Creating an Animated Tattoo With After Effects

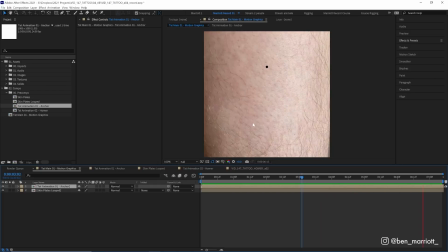498s
But we're going to add a ton of effects to make it look more worn in and really feel like it's ink under the skin. So the first thing we're going to do is add the effect Gaussian blur. And let's blur it a little, maybe to around 6 pixels.
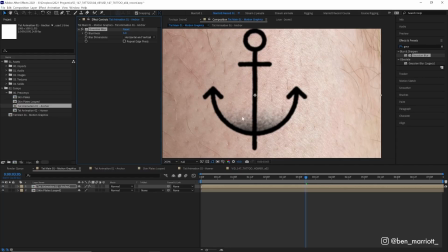509s
So it definitely doesn't have that hard pixel perfect edge. And then let's also add a curves effect. And we're going to select the blue channel and just increase the amount of blue in the dark areas. And that will give the ink a slightly blue tint. And then we're going to set its blending mode from normal to multiply.
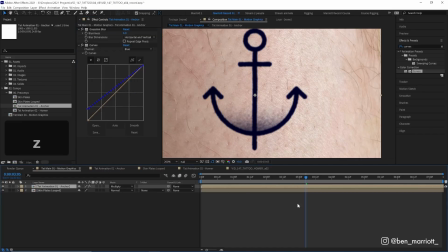526s
So we'll see a bit of our skin texture underneath. Let's also change the color of this layer here as well. Let's go to cyan. And then we're going to duplicate this again with Control or Command D. And on our bottom one, we're going to increase the blurriness up to about 20. So it's just a little more softer. And now in the next step, we're really going to make it feel like it is underneath the skin.
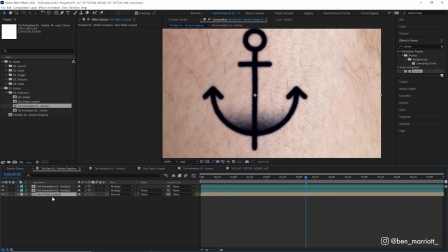544s
So we're going to duplicate our skin loops texture with Control Command D, put that at the very top of our effects stack.
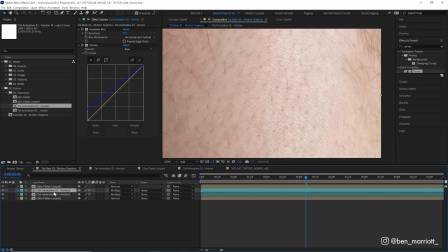550s
And then we're also going to duplicate one of our tattoo comps and put that on top as well.
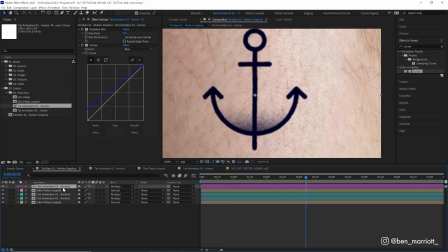554s
But this time I'm going to change this one's color to purple and rename it to add the word matte at the end, because we're going to be using it as an alpha matte for our skin plates loop layer. So on this layer, we're going to select track matte and alpha matte. So now this skin composition is only visible in the areas of this anchor composition, which is now on top of it.
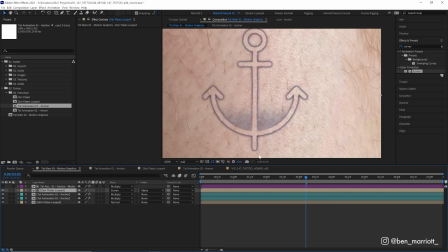572s
So let's set the skin's blending mode from normal to screen, so we can see below it once we darken it in a second, because we only want to see the highlights eventually. And now let's add some effects to it. So first, let's add a curves effect. And let's drag this down to the bottom right.
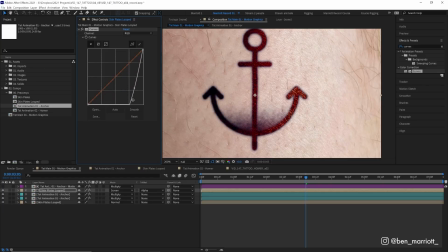587s
So we're gonna darken everything but the highlights and create a shape something similar to this. Then we're gonna add the good old hue and saturation effect and just drag down the saturation so it is completely black and white.
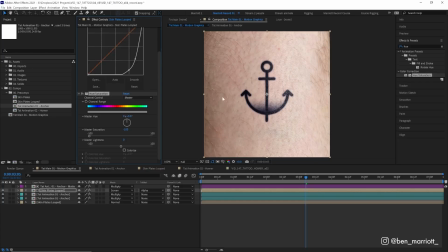599s
There, now it's starting to look close. Starting to look like a real tattoo. And now we can adjust the curves up here to determine how faded we want this to look. Let's make this one pretty faded. There. Now, one last thing we're gonna do is adjust the blurriness of this mat on top here.
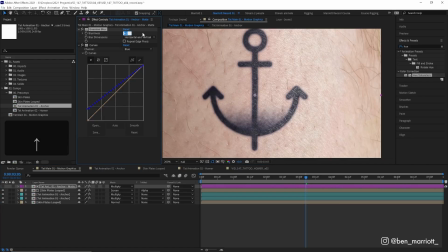614s
So I'm gonna zoom in and I'm gonna start increasing the blurriness up to about 20. Because it's a mat of this highlighted skin layer down here, by blurring this top layer, the edges of that highlight layer are becoming less defined, they're becoming more soft. So at these very edges, we can see a bit more of our darker layer underneath showing through.
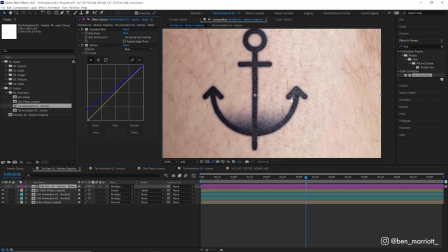632s
And I just think this makes it look a little bit more realistic, maybe as if the tattoo is raised slightly or it is just inconsistent where the ink has settled underneath.
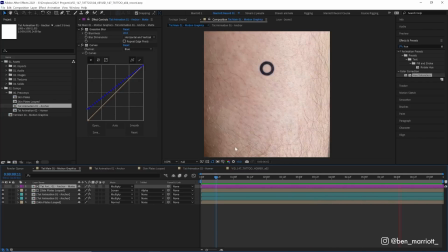640s
And there we have our first animator tattoo. But for our frame by frame animated one, I want it to look like it has just been freshly put straight into the skin. So let's duplicate this tat main comp here and rename it. And we are just going to replace the tattoo animation here.
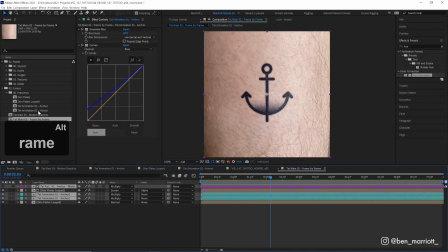656s
So let's select all of our tattoo layers. And then we're gonna hold Alt or Option on a keyboard, grab our second Homer animation and just drag them over the top of these layers. And once we release, it will get replaced. Now this animation is a lot shorter. So let's trim our work area to the end of these layers by pressing N over here.
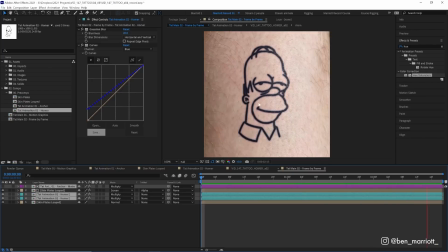672s
And we can right click and trim comp to work area. There, so now we've got our Homer tattoo animation and all the effects are still in place. But for our newer tattoo, it is gonna be much less faded. So let's take our curves effect from our skin highlight layer at the very top.
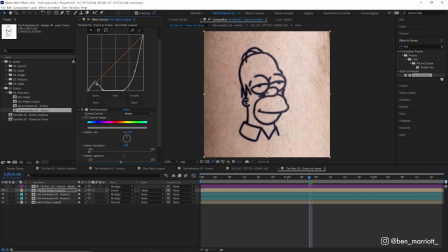689s
And let's just add some more contrast and maybe even bump up the brightness in the very shadows, just so it doesn't feel too flat on any of the frames. And we get a bit of a highlight on the left edge as well. There, I think that's feeling much shinier. And we can even tone down the blur as well of our line art as well to make it feel a little bit crisper.
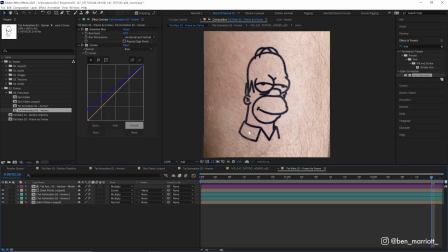708s
There, a little more like fresh ink. Now there would also be some redness around the tattoo. So let's duplicate our blurriest bottom layer. And on the very bottom layer, we are going to add a fill effect and we'll leave that at completely red.
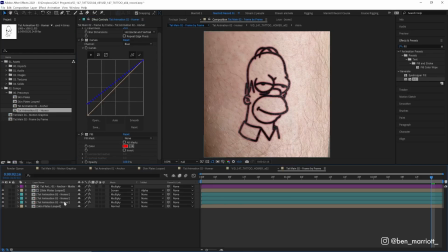721s
Let's increase that blurriness from 15 up to about 25 pixels and then maybe lower its opacity from 100 to maybe 70.
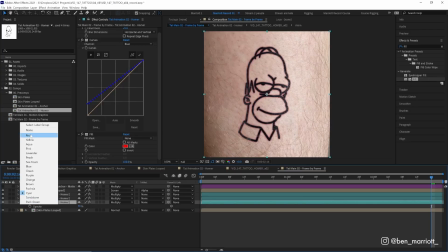729s
There, that feels kind of accurate. And let's also recolor this one to red so we can tell what it is. And let's duplicate this one again.
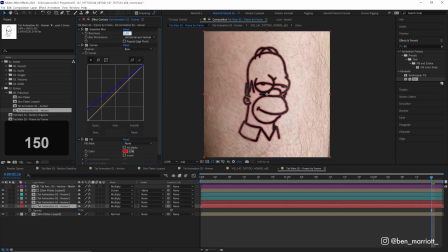735s
And on the bottom layer, let's increase the blurriness a lot up to 150, but then take its opacity way down to about 30.